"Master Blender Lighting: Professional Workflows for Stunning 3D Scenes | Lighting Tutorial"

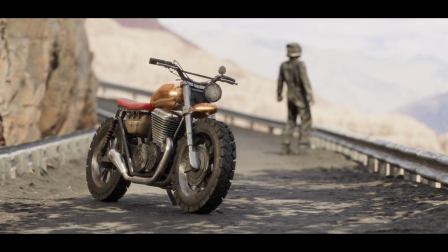[0:00]
All right, let's dive into this lighting tutorial.
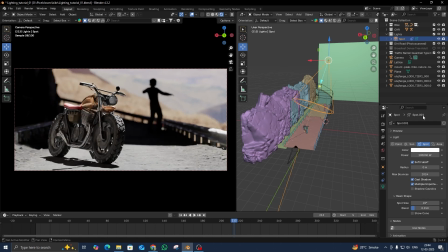[0:04]
I am going to walk you through my process of lighting a scene in Blender, just like a professional CG artist would.
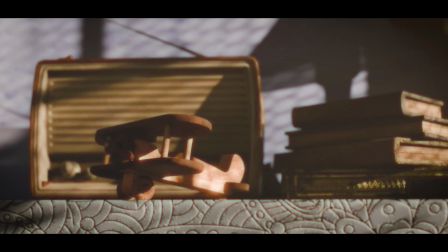[0:12]
Lighting is one of my favorite aspects of 3D rendering. It's what brings a scene to life, sets the mood, and tells a story.
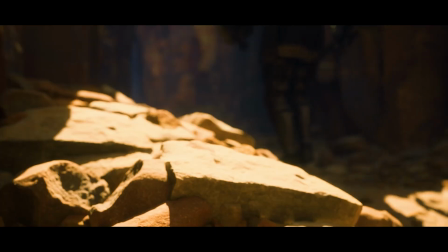[0:20]
I have worked as a lighting artist on multiple studios projects, and today, I will share my experience and techniques with you.
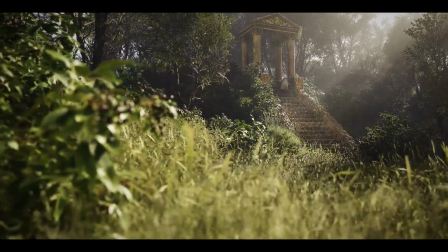[0:29]
So stick with me till the end and let's make your render shine.
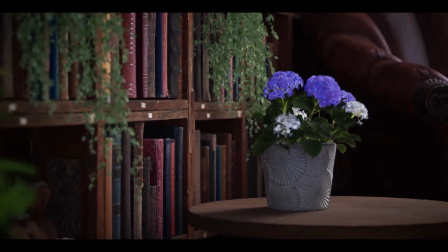[0:34]
First, let's talk about why lighting is so important. Lighting isn't just about making things visible.
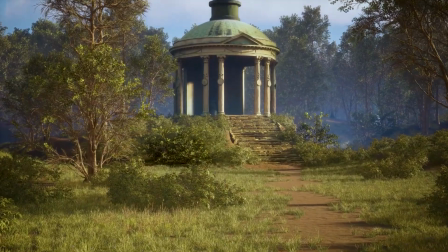[0:42]
It's about creating emotions and atmosphere. Take a look at this scene.
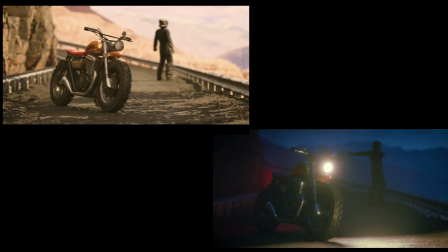[0:47]
With just a few adjustments, I have created two completely different moods.
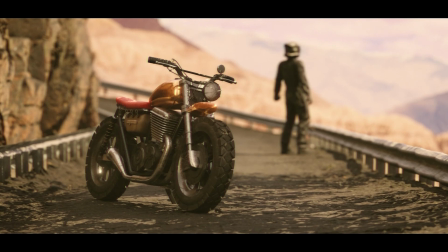[0:52]
One feels bright and cheerful, like a sunny afternoon, while the other feels dark and mysterious.
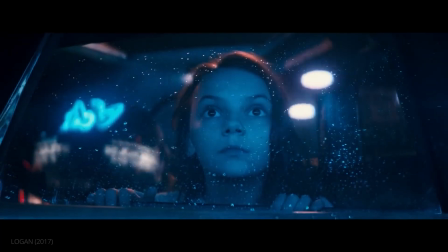[0:59]
In filmmaking, lighting is often used to evoke specific emotions, and the same principle applies to 3D rendering.
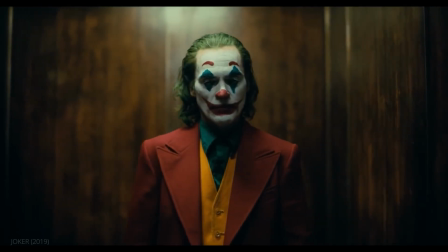[1:07]
Lighting can make or break your scene, so it's worth mastering. Now, let's jump into the Blender and start lighting this scene.
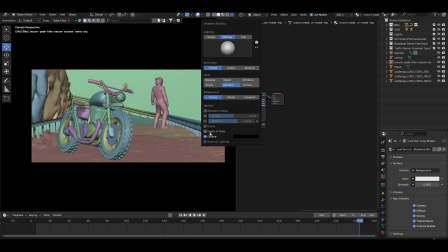[1:16]
I have already set up a basic environment with a character in the background and a bike in the foreground. The bike is going to be our main focus, so we will light it accordingly. Before we start, let's make sure our settings are optimized.
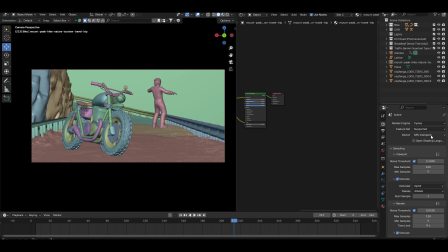[1:31]
I prefer rendering in cycles because it gives realistic results, and I always use GPU rendering to speed things up. For sampling, I set it to 128 samples. I enable optics denoising just to clean up the noise in the render.
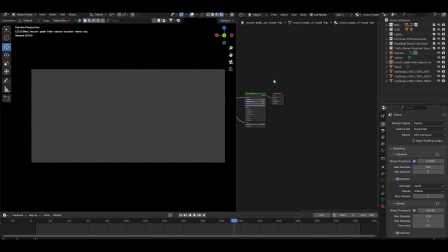[1:49]
When I hit render right now, you will notice that the background is lit up, but the rest of the scene is pitch black.
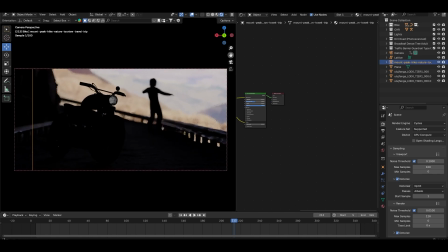[1:56]
That's because I have used a mesh plane with an emission shader for the background.
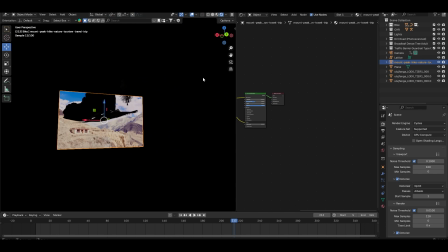[2:02]
My goal is to create a sunny afternoon vibe, so let's start adding lights.
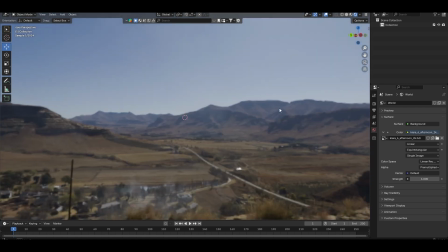[2:08]
Most people use HDRIs for outdoor scenes, and while they are great, they have one limitation.
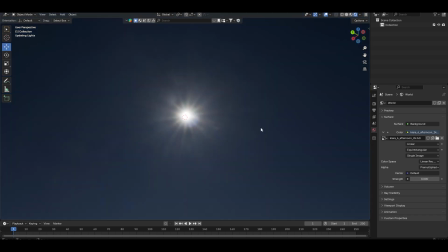[2:17]
You can't control the sun and sky separately. Instead, I am going to use a spotlight to create the sun.
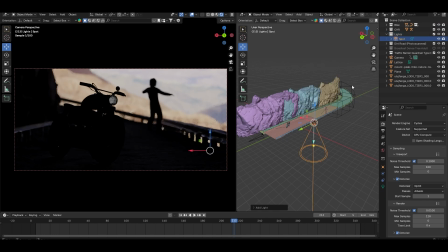[2:25]
The default sunlight in Blender works fine, but I prefer the spotlight because it gives me more control. Now, setting the direction of the light can be a bit tedious. So, here's a trick I use.
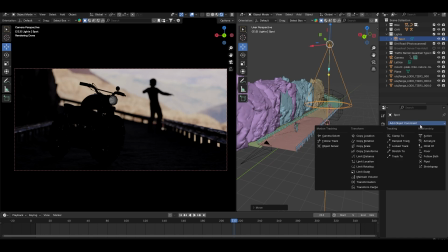[2:38]
Just select the light, go to the constraint tab, add a track to constraint, and use the picker tool to target your subjects.
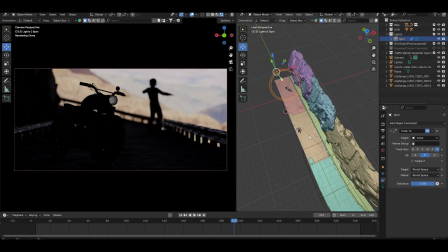[2:47]
In this case, the bike. This way, the light will always point at the bike, no matter how you move it.
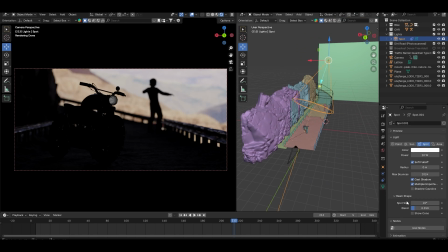[2:55]
It's a huge time saver. Once the light is aimed, I will increase the intensity to mimic sunlight and add a warm yellow tint to it.
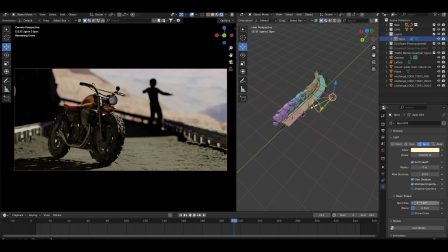[3:05]
I will also increase the spot size so the light covers the entire scene.
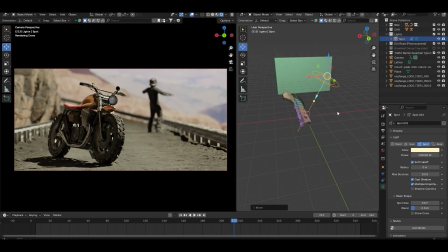[3:10]
Right now, the shadows look too sharp.
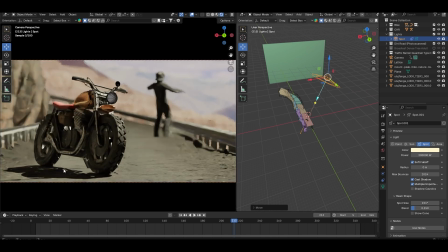[3:13]
In most cases, you will want to avoid sharp shadows unless they are specifically required for your scene.
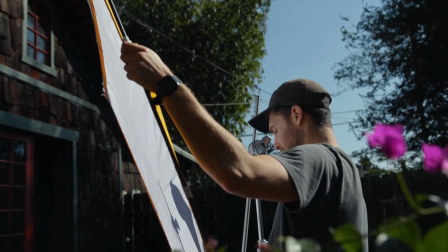[3:20]
In real-world filmmaking, sharp shadows are often softened using reflectors or light blockers.
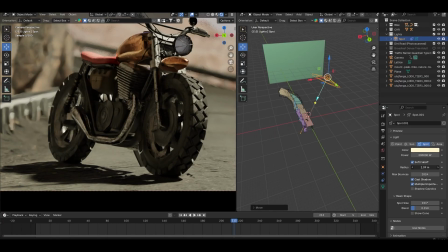[3:25]
In Blender, we can achieve the same effect by increasing the light's radius. Just be careful not to overdo it.
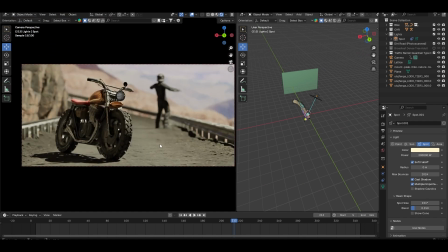[3:32]
We still want to maintain that bright, sunny feel. Next, I will add some ambient light to brighten up the dark shadows.
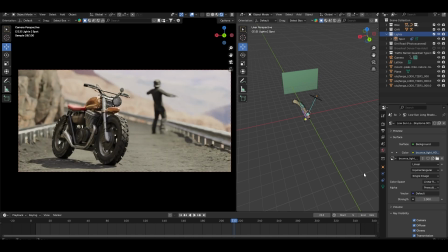[3:41]
The best way to do this is by using an overcast HDRI.
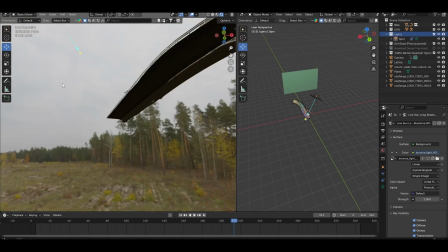[3:46]
This allows us to control the sun and sky separately, giving us more flexibility with our lighting.
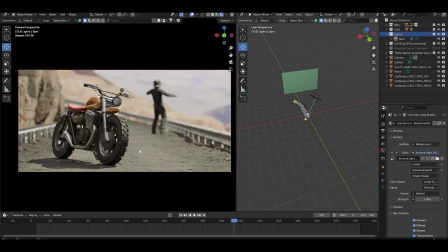[3:53]
With the HDRI in place, the scene already looks much better. But I'm not done yet.
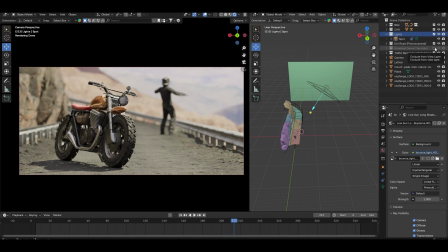[3:59]
To make this scene more interesting, I will add some dynamic shadows using the tree in the environment.